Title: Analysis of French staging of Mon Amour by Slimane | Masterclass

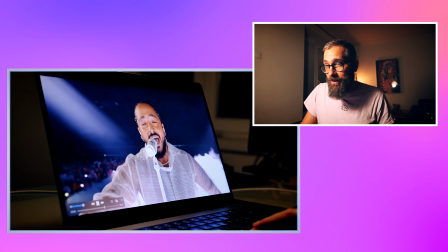And also, like, already we are 2 minutes in one camera shot. Amazing, brilliant perfection narrating.
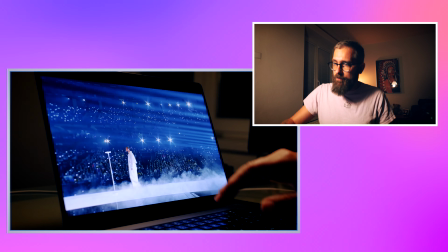Brilliant, we go here.
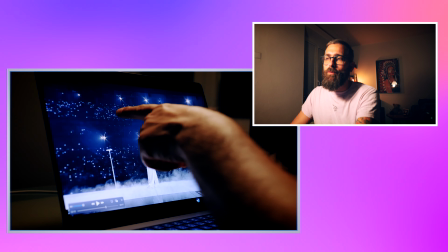Then again, they use the beat, and you feel that the lights did the beat, but of course they didn't.
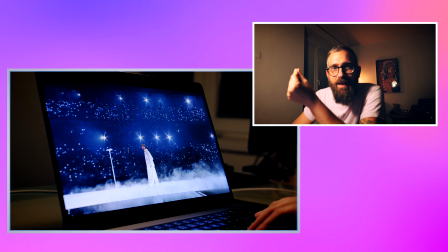They didn't do it, but because they connect sound and light opening, you feel this makes sense, right?
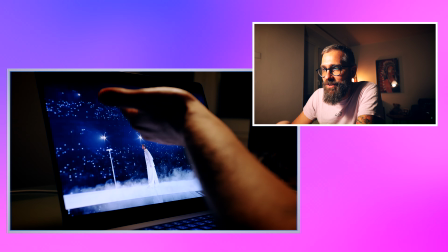Even though those effects are separated.
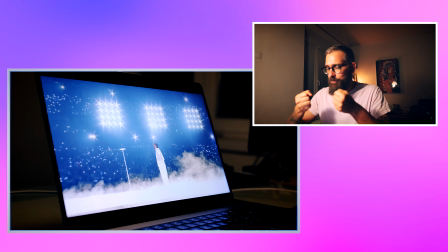Brilliant, filmic. This is what in films are doing when they in the movies, when they put the reflector on, it's always goes to the sound like.
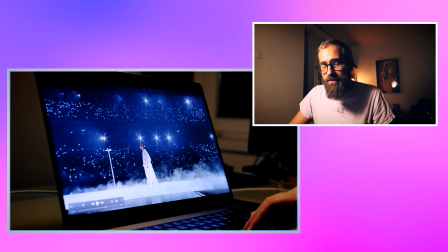This is what happened in here. The sound elements in the song are supported minimally, but when they do, they stand out like this.
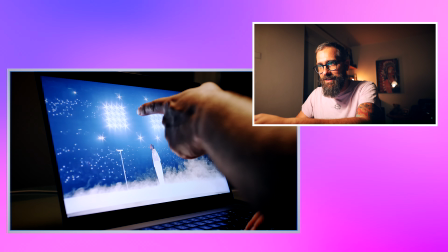Okay, now watch in here. And because they did this, this is just brilliant.
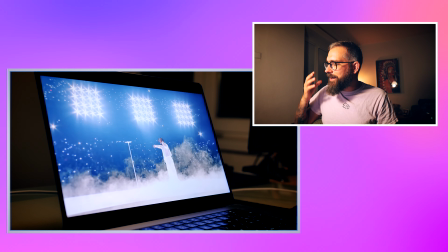In my opinion here, because they wanted to keep it simple, I really would like that if there is a long crane or
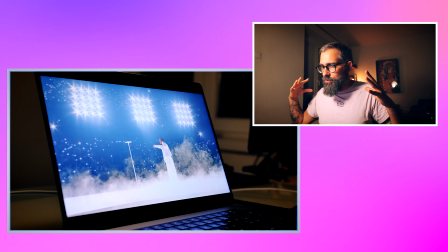some, like the longest crane shot, to see how he's small singing for the whole arena,
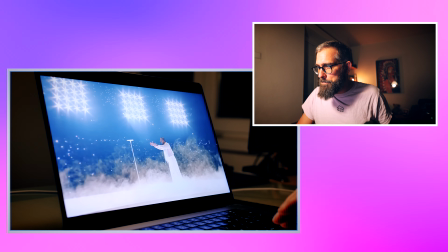but maybe it didn't look good, but this is what I would wish for. Because still you feel the arena over here.
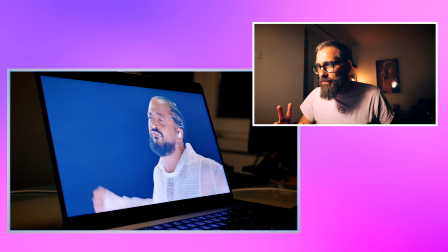Detail. This is the third cut.
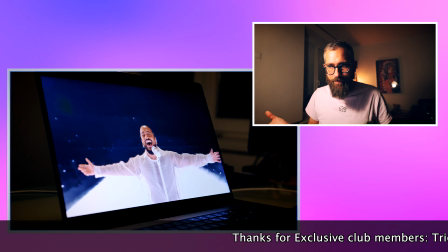Fourth, and we are going back to the Steadicam game. And now we're doing the filmic, and we are in the safe environment again.
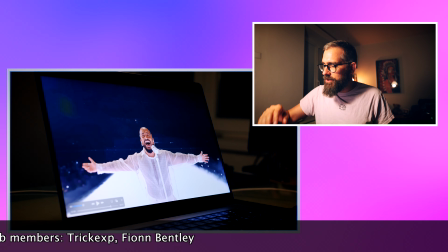And again, what they do in here. This only beat in the song is again supported by light.
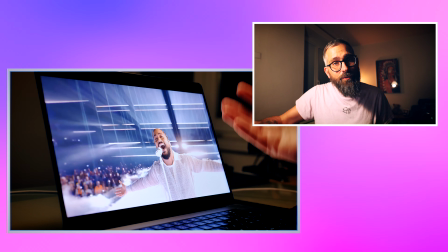And you have a feeling that the lights are doing the sound, but they don't. But it works for the brain as it does.
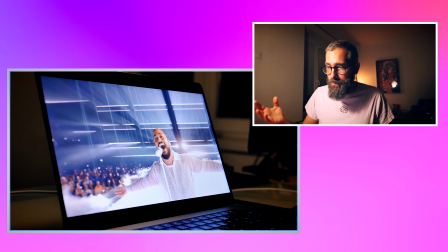When I will be then talking about Czechia, you will compare with this.
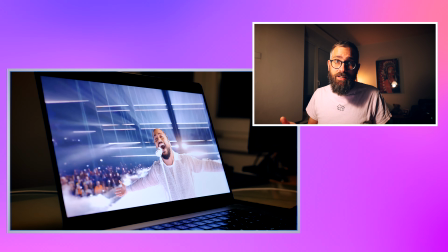For example, I'm giving this as an example because I was studying it a lot, because I wanted to understand what, like, it's very visible where exactly those accents are done exactly the way how it shouldn't be,
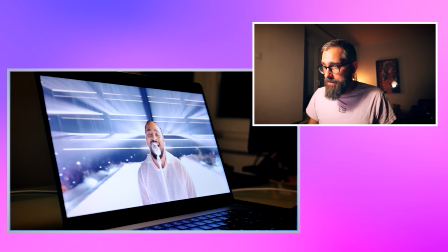but in here this is a perfection. And now the beat doesn't matter.
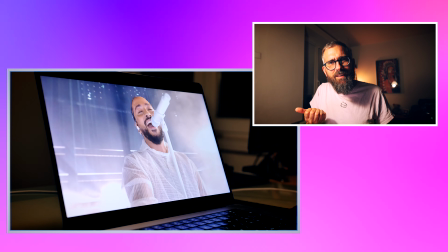Now it's again about Slimane, mist. He's narrating the safe environment for you and just clean design.
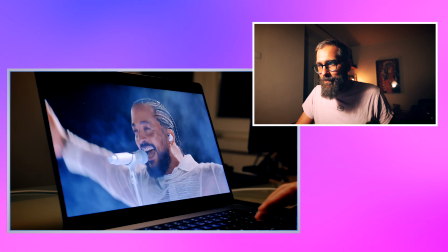And that's it. Simple, right? Simple but effective.
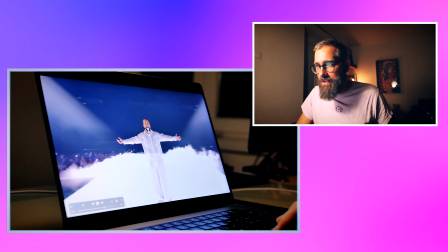Narrating, few beat effect with the lights, because lights are supporting the beat exactly at the moment when they should, so they have this sound.
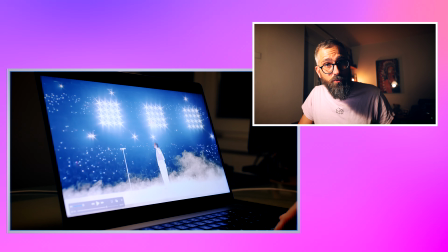And on it does. Actually, Serbia also suffered with this. It never was done on the beat.
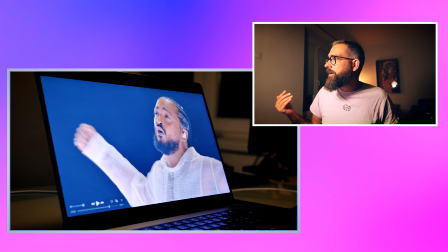That was, so many people tell me about Serbia, oh my god, the camera work.
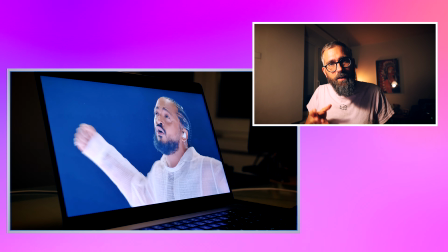No, if the lights work is there, supported the way it is, the picture for you wouldn't be disturbing and it would make sense.
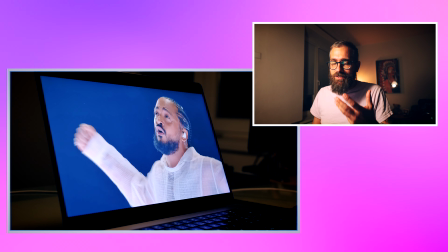But in Serbia it does.
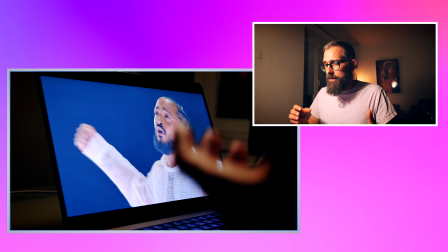I will do the masterclass like you have this heartbeat over there and it does and then the light do instead of like it does
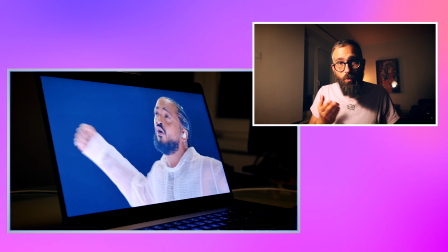That doesn't work. Light supports beat or some very like songish element,
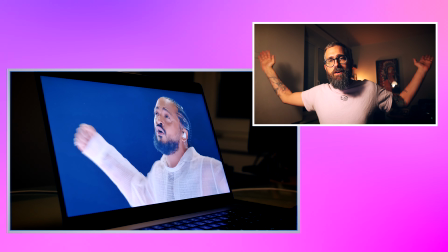something big like wah, everything goes there, or camera work, wah, camera goes off or in.
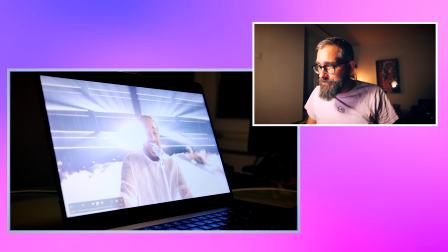So you're supporting the flow of the song. This change, but the camera work over here, brilliant.
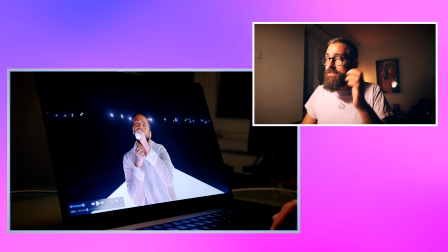This masterclass is closer. It's smaller because first of all, everything in here was perfect.
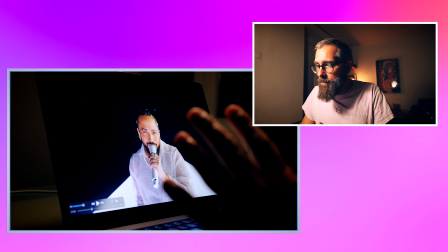There are not so many details which I need to pinpoint. They basically closer.
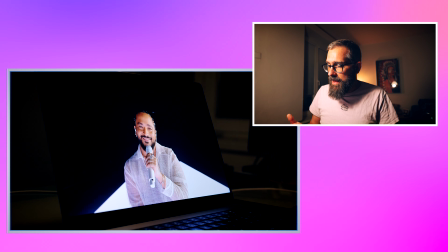They did everything in the filmic way, and it shows how Eurovision can be variable.
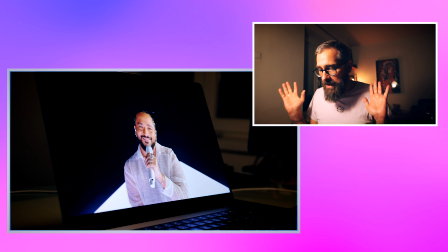That even though you have all the technology in the world, you can keep it simple. Those are the most important decisions.
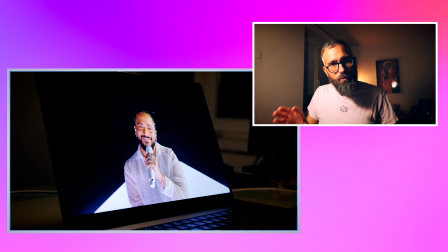It didn't follow any story because the story was the song.